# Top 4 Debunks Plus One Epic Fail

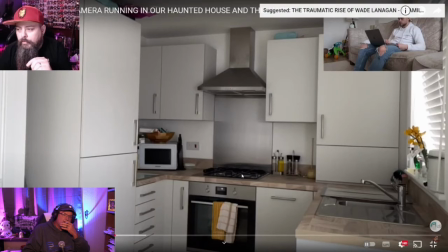[9:06]
My recent My House is Haunted Part 2, you've seen me do this exact same thing. There's no masking, there's no editing, there's no cuts. These tea towels are hung over this door to hide a reflection.
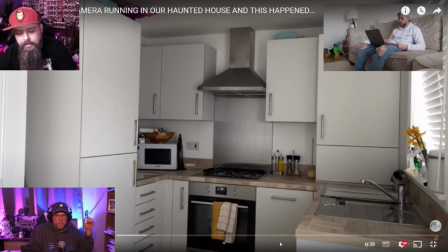[9:19]
Because he's laying on the floor down here and he's just got hold of the bottom of the cupboard and he's doing this. It's the exact same trick I did. But he's made a mistake even with that.
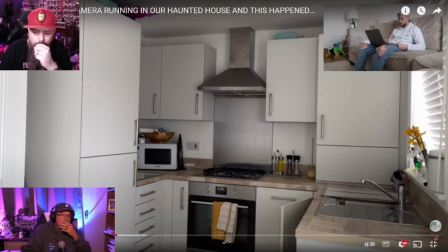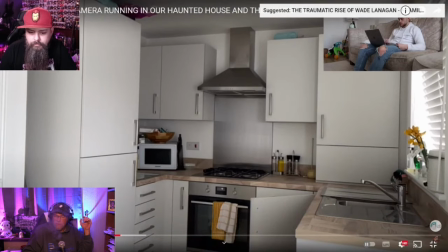[9:40]
Did you see it?
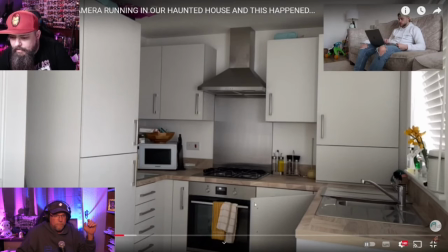[9:45]
A weird bounce there. It was an editing mistake. And there it is again. And there it is again. And there it is again. And again. And again. and again.
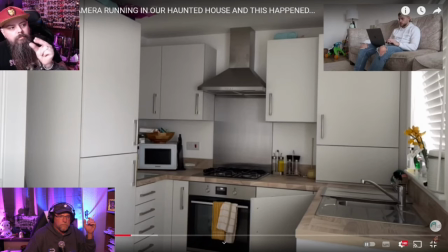[9:59]
What he's done is pulled the door open, stopped it at a certain point, and taken his hand off, and that's where the wobble is. But he's looped this part of the video to make it look like the door is constantly moving. He's just reversing, playing, reversing, playing. You can almost time it. He's cocked up. So a lot of these guys have done videos and point out masking, and you know, sometimes I catch it, sometimes I don't. I recommend that you watch this video on as big a screen as possible, because they're really, really hard to see on a small screen. But you know, he's pointing things out that are actually going on, but it's just, it's hard to see on a small screen. So if you can, go ahead and watch this on a bigger screen. And I will definitely link the video below so that you can watch the whole thing, because I did cut a lot of stuff out, because this is a kind of a highlight reel, not necessarily a reaction to one channel video.
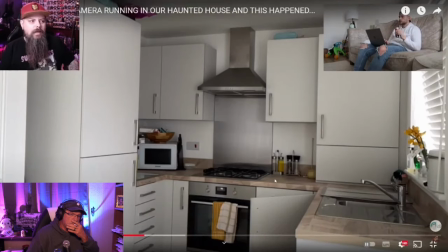[10:52]
You done gone messed up? Happy Edo, that was quite an easy debunk. There's more.
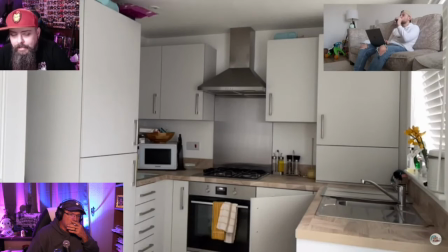[10:56]
What happens next is other things in his kitchen move, but he's left an editing mistake in again.
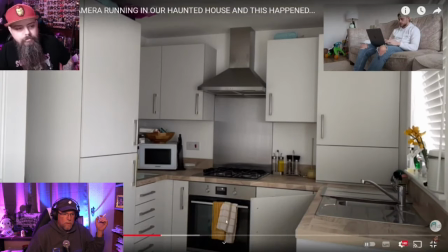[11:02]
As I said, this is to hide a reflection, because he doesn't have to use a mask. He's literally laying down here. But then things start moving over this end, and then a mask is used, and unfortunately, he's cocked up the mask.
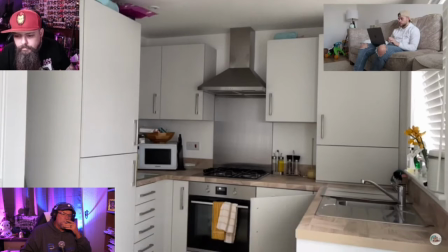[11:15]
Okay, so the cupboard door is about to open. Now, you've just seen his shadow there.
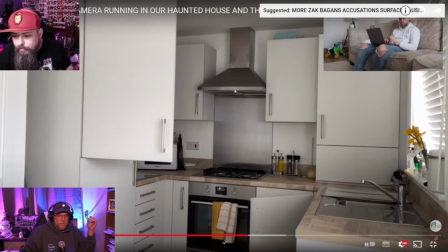[11:21]
He's deleted himself and the mask out here of this looped video, but he's left his shadow on the door.
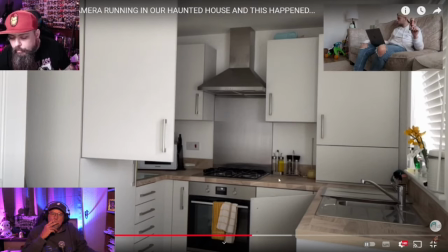[11:26]
But there's something else. Look around this cooker, the cooker top.
I'm pretty sure I've just heard something.
See that there? On the knife block, there's a reflection caught for 2 frames.
Then down here, I'm pretty sure I've just heard something.
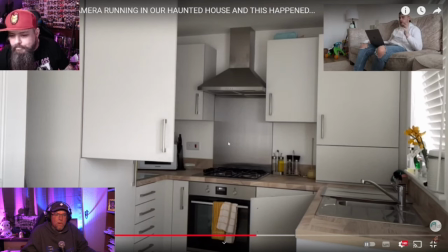[11:46]
More shadowing, more reflections in the knife block.
It sounded like one of the cupboards, maybe drawers, something opened. Not sure what it was.
But watch this area, and I'll tell you what the mistake is.
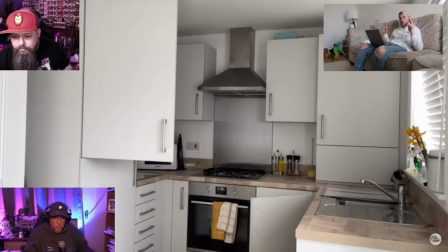[12:00] Actually something. I've been waiting for days for this.
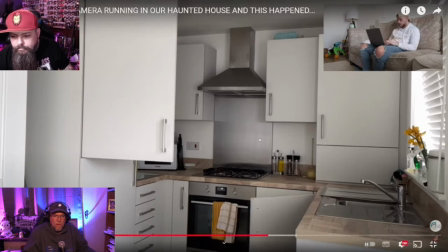[12:08]
More reflections. More shadows. Wait, that mask actually moved there. What's this? A straight line of the mask. It's just moved.
Been waiting for days for this.
Look at all this.
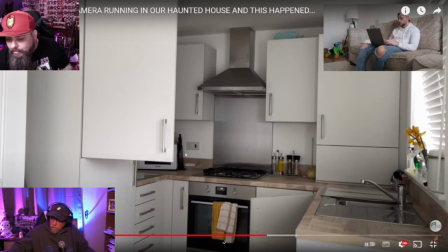[12:24]
You can see the mask. That line is a cut in the mask. And it's down this side of the cupboard. Cooker even. Now look at the top of the cooker where the burner ring is.
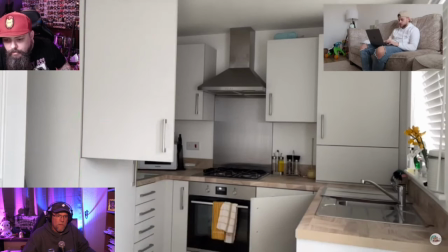[12:36]
There's a shadow again getting in the way. There's more mask slipping.
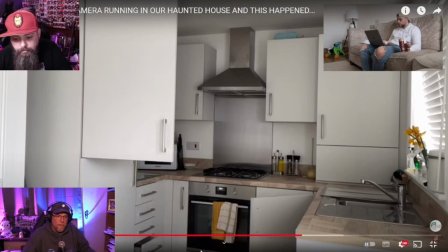[12:42]
There was the hoodie. There are the drawers moving. There's the looped shadow on there. There's the cupboard door glitch.
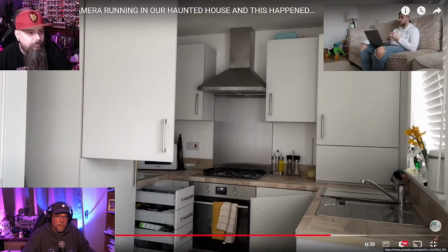[12:55]
Because he's looped the footage to hide his mask. Now, for a single second, I don't believe that while this is going on, he's there. First, he's laying under there. He records this, puts it on a loop, masks this area out,
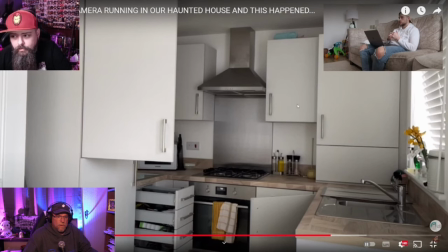[13:08]
stands there, pulls this stuff with a wire, but his sleeve or the front of his hoodie was caught there.